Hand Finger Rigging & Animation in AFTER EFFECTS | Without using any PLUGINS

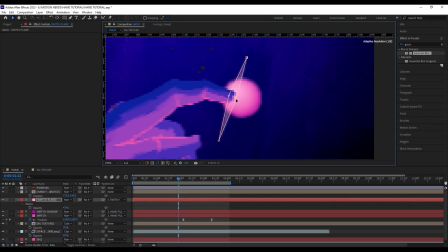After this I used a solid layer with mask to create a stylish lens flare and animate that using just some rotation and opacity keyframes.
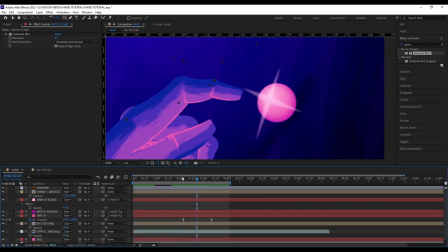I also added some glow when the finger touched the switch and that was just
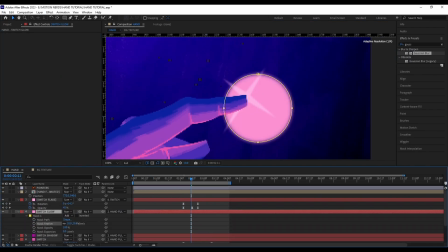achieved with a solid layer with the add blending mode and some opacity keyframes.
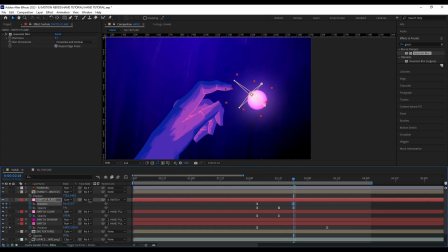At this point I was happy with the background but I still wanted to add some more elements to it.
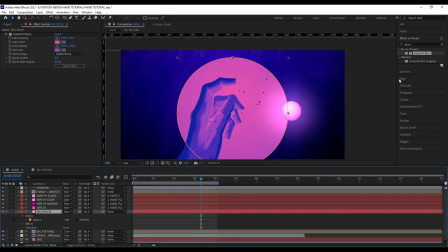So I added a solid layer with a gradient ramp, linear wipe, venetian blight, roughened edges.
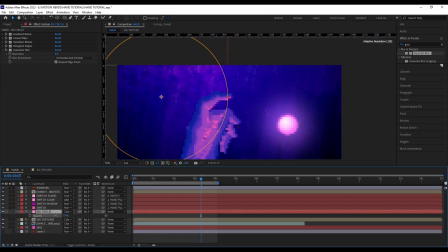I also blurred this circle a bit so it can blend with the background a bit more.
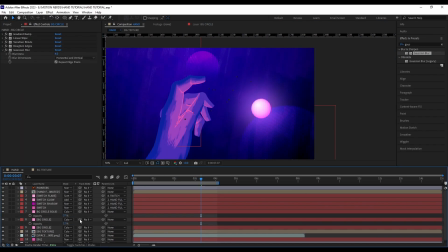I duplicated this layer and scattered them all around the comb with different opacity level to make the comb look more dynamic.
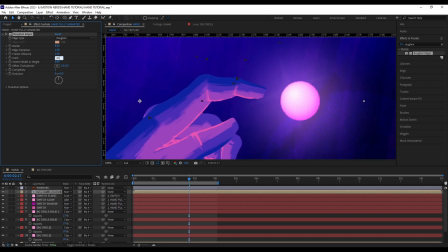For the final look I added a roughened edges to the entire hand composition so it doesn't look too smooth around the edges.
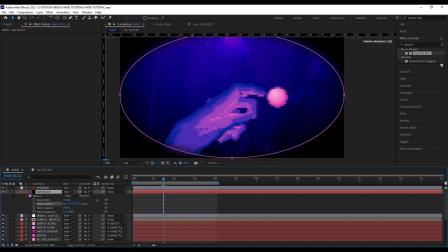I also added a vignette around the edges to draw the focus more to the center.
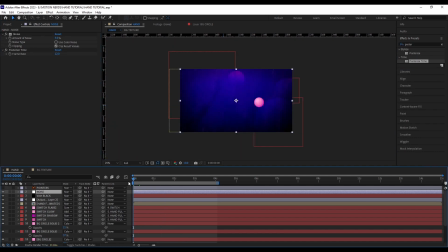And finally finish it off with a bit of noise to get that grainy look and finally a posterized time effect set to 12 fps to achieve that low frame rate hand-drawn look and that's it that's how i created this entire piece i know there's a lot to take in but i wanted
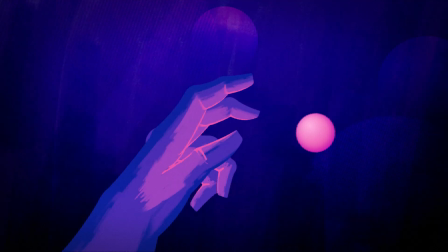to go through the entire process of making this piece thank you guys for watching this video i really hope you learned something new from these
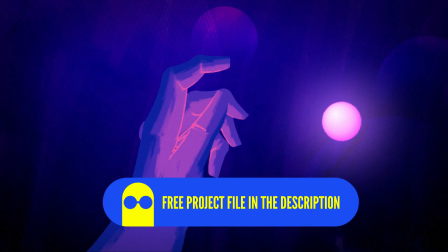techniques if you guys have any questions regarding this tutorial please comment down
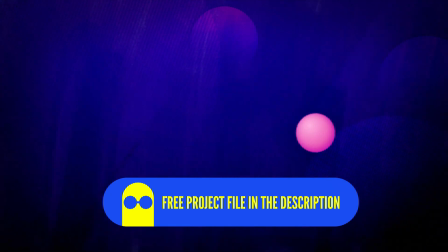below and i will try to answer them all you can also leave a like if
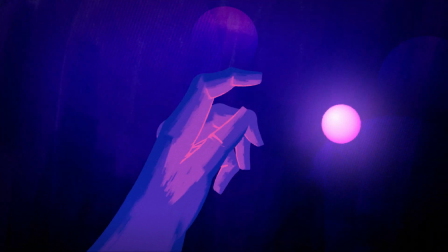this benefited you and share it with more people so they can learn these techniques too and finally subscribe for more tutorials and I'll be seeing you in the next one